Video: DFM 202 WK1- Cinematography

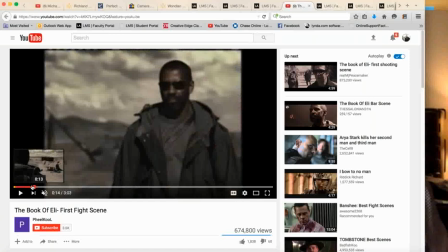Now, they could have continued the move and ended up over his left shoulder.
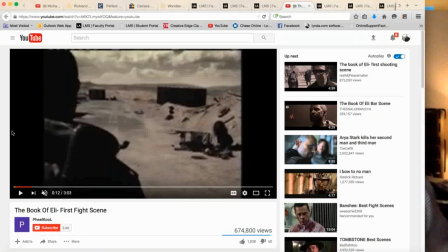In that case, the movement of the camera reestablishes the relationship again, which is a complex move. And it's not typically advised because it does sort of mess with people's mental geography
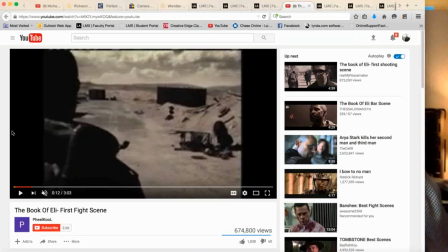and starts screwing with our ability to be able to figure out where everybody is. but they did stay on his right side,
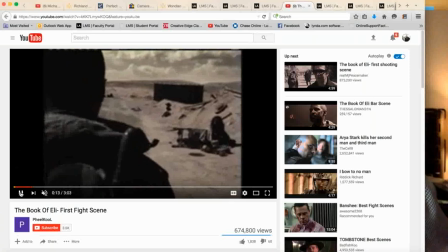so I think we're okay. The only thing I have, the bone I have to pick is here.
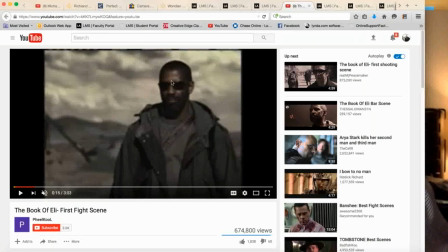This reverse is actually, his eyeline is looking right to left, and if this was correct, he should have been on this one-third to the left of frame over here, I don't know if you can see my cursor,
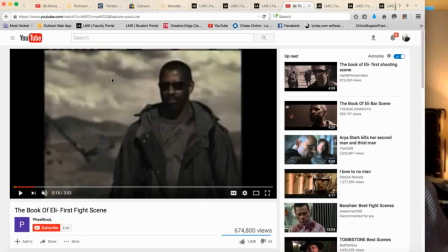and looking at what would have been, if I have this correct, left to right, because she's on that side of the frame. But he's looking over here to his own side of the frame from the previous cut.
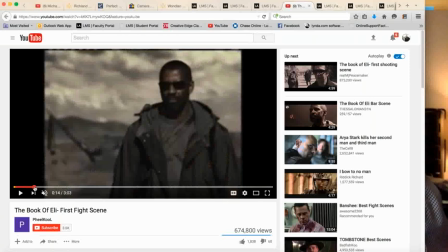He was here, and now we're looking at him looking at himself. So his look, I believe, should have been on this one-third frame left, looking at the frame right one-third, and that would have justified the look.
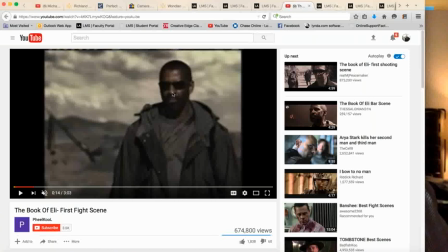Now, you could argue that because we don't see his eyes, he could be, in fact, looking this way, although his jawline tends to lead us to the left of frame. You could argue that and say,
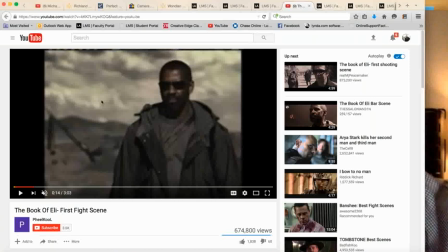well, he's really looking this way. and he's just short frame or he's long framed which is a compositional choice but i don't think they had that much going on intellectually in this edit i think this is just a mistake that was made and they could have easily flipped this frame because i don't think anything really
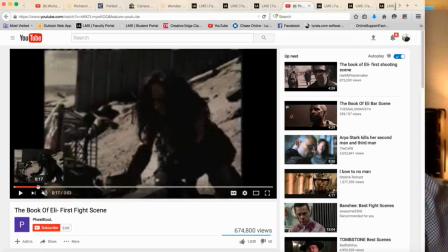demonstrative happens here it's just his look to her yeah they could have very easily flipped that frame.
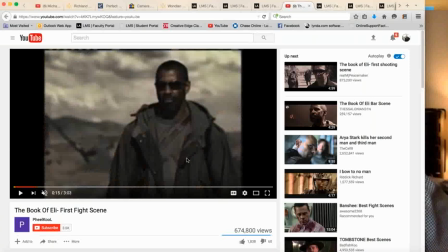And since there's no text on his t-shirt, there's no really distinct object establishing any real geography, they could have gotten away with it. And as they flipped the negative, he would have been looking in the correct direction. So I have an issue with this piece of coverage by itself.
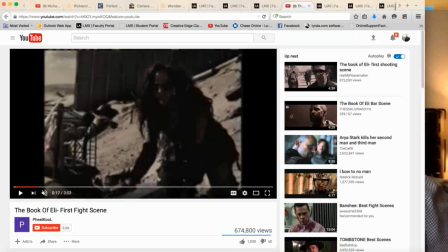And then as we proceed, she's back on the right side of frame again. So he definitely should have been looking in this direction instead of where he was looking. So in my experience, that would be the proper interpretation of that exchange in the
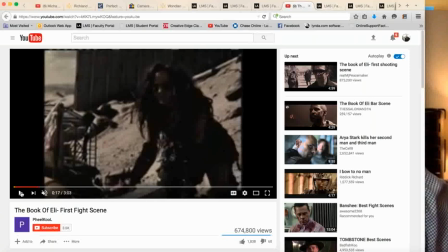180 degree rule respective to the director's line.
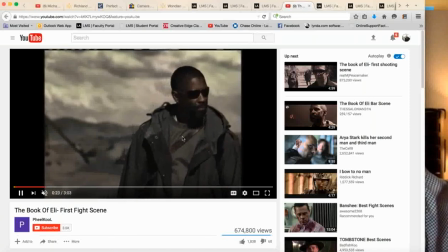And I think as this unfolds, yeah, they kind of messed that up.
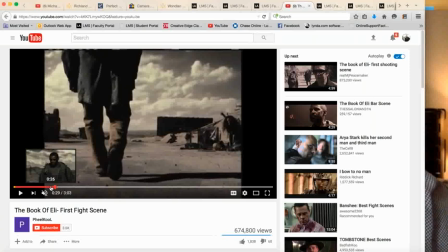Now he's walking, and the funny thing of it is is he's walking straight at the camera as that reverse sort of matures and evolves he walks
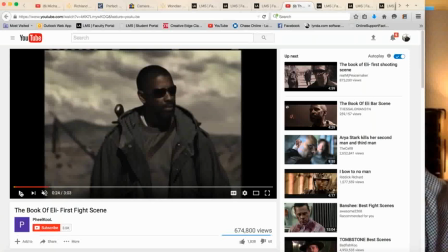he ends up walking straight at the camera which is not a violation either way what he should have done is looked straight ahead towards the camera then if they were going to pick that uh and they were going to focus on that move because then when they
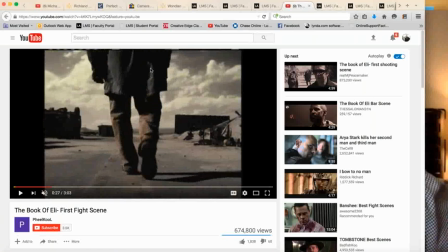did this they could have they could have flipped it here legally uh but they continue to keep her on the right side so So with the exception of that one piece of coverage,
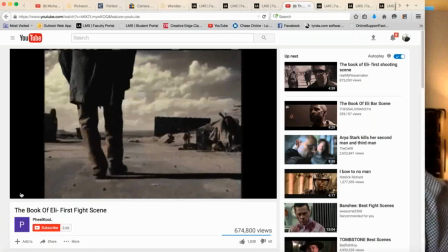everything seems to be conforming to 180 degrees.
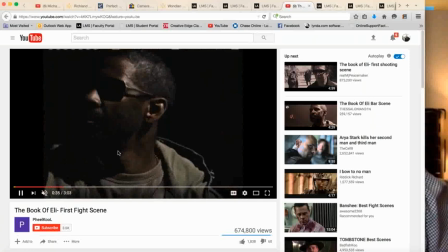We still have this relationship where we're on his right. See, that's correct. They got that look right. When he looks at her here,
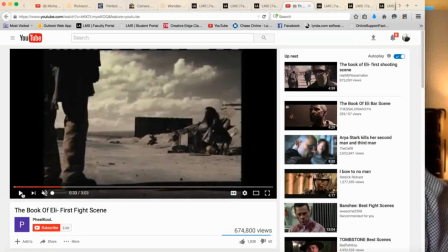move it. There he is. When he looks at her, that's the right direction.
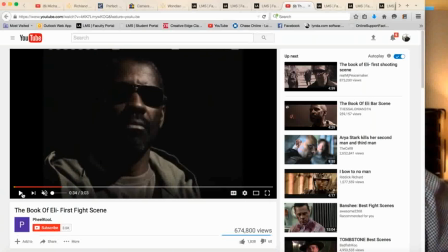That's the right screen direction. That's correct.
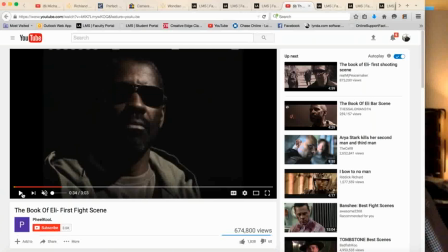so they knew makes me wonder why they didn't fix that one shot maybe they didn't think they could maybe they didn't think anyone would catch it but you did so that's credit to you this is good because we're
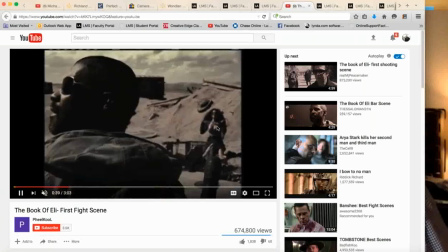still on his right shoulder he's looking frame right and she stays frame right so
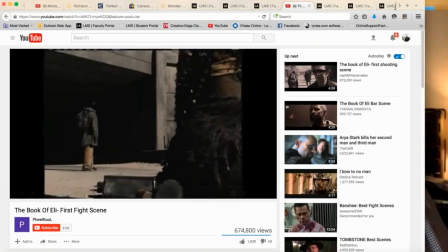the rest of this seems to be now that let's see here yeah that's okay we're on her left and his right now he's going to turn around
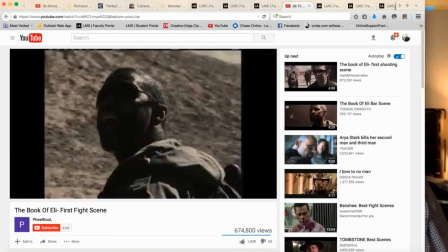and in doing so if we end up in
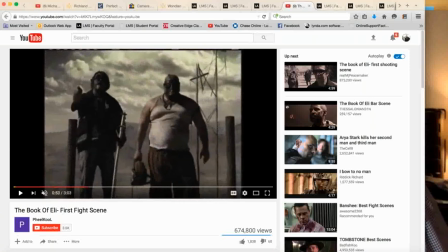an over yeah see we end up in an over and they still respect that 180 degree rule
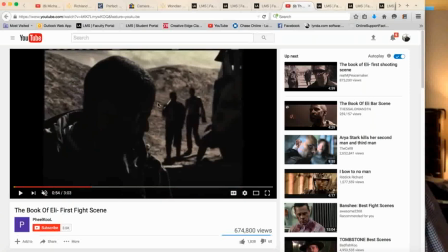all they did was they exchanged these two guys for the girl they're still going to keep them frame right and him frame left
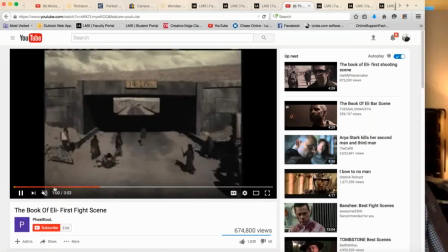and they're going to walk from right to left which is correct and now of course we put him bullets right in the center so now they're going to say to you now it's going to get complicated because we've got five guys and a girl, and we may start messing with this.
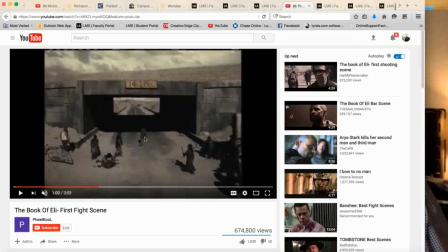Or they might go counterclockwise around the shot clock and always keep him in our frame left. If they do that, then they're going to remain consistent throughout the geography. Let's see what they do.
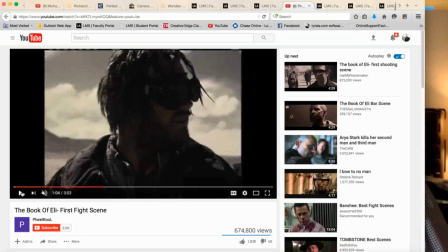Now, he's looking in the wrong direction unless he's referring to the girl. He should be looking frame left to refer to Eli, but I think he's referring to his buddies. So frame right to his buddies and the girl, frame left to Denzel.
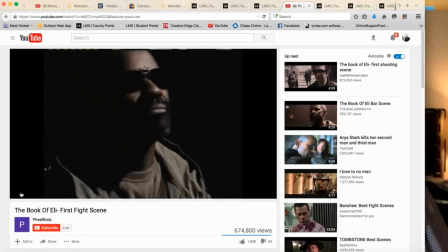And that's correct because he's going to turn and look at Denzel and say, what's in the bag?
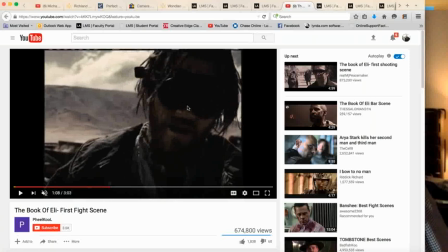So that's correct. So that was what we call a split look. He looks frame right to one character and then frame left to the other character. So this guy's splitting his looks, but he is going to keep Denzel on our left of frame.
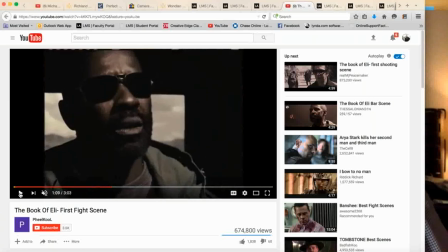So this is all consistent, and Denzel stays on the left of frame looking right,
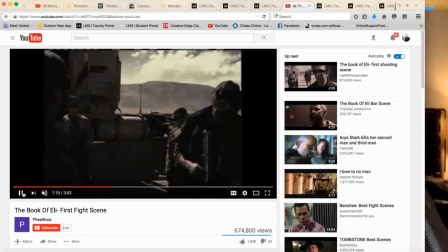so he's correct, and that stays correct. We're over Denzel onto the crew, and the crew is all looking frame left at Denzel, so that's good. I think he's going to pretty much follow this all the way through the scene.
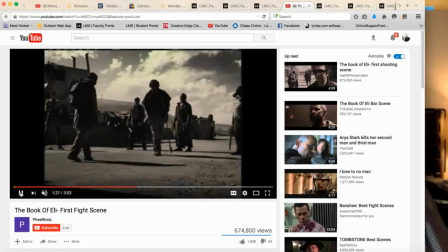yeah now when he goes into the tunnel yeah see here the crew's on the right and Denzel's on the left this is a secondary consideration this guy over here as long as when we go to his
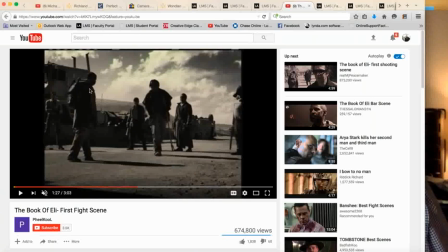coverage we do it over Denzel's right shoulder like if Denzel were to turn and look at this guy as long as we keep Denzel to our left and look over his right shoulder at this guy then we will maintain
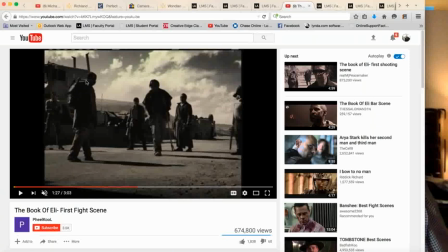the integrity of our 180 degree some directors would say yeah screw it we'll just take him however we can take him or we won't cover him at all if that's the case we don't worry but the crew's on the right Denzel's
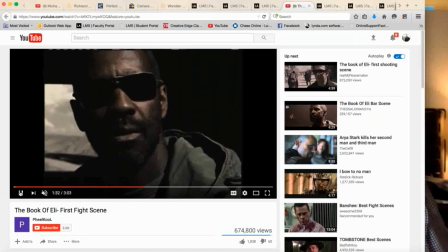on the left Denzel's on the left looking to the right that's good and
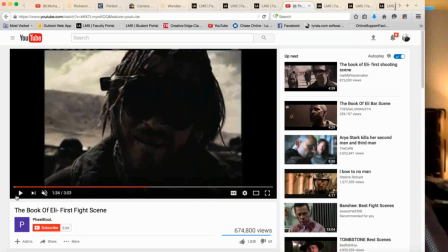the leader is bullets again but he's looking frame left at Denzel so that's cool and
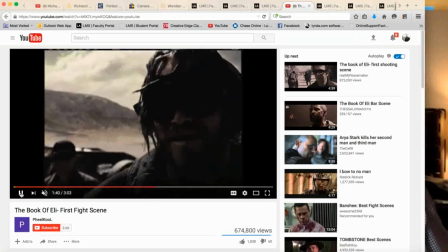the
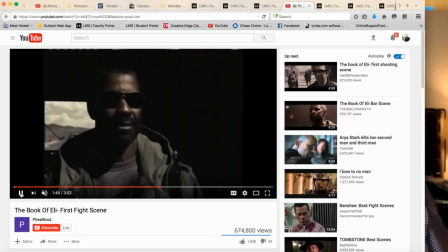The girl's on frame right, looking frame left, frame left, looking frame right,
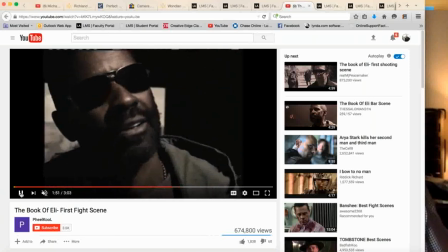bullets, bullets, but looking right, camera right, I should say.
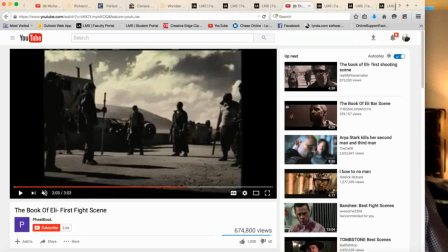The crew's on the right, Denzel's on the left. Now, bad guy number one is also in Denzel's position, so anything over bad guy number one's shoulder should be off his right shoulder as well as he addresses the rest of his crew. Let's see if they do that correctly.
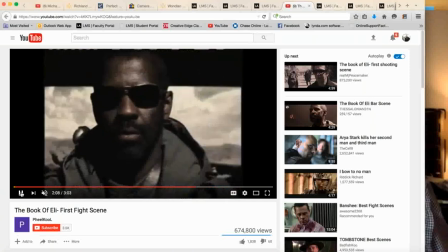Yeah, that's good.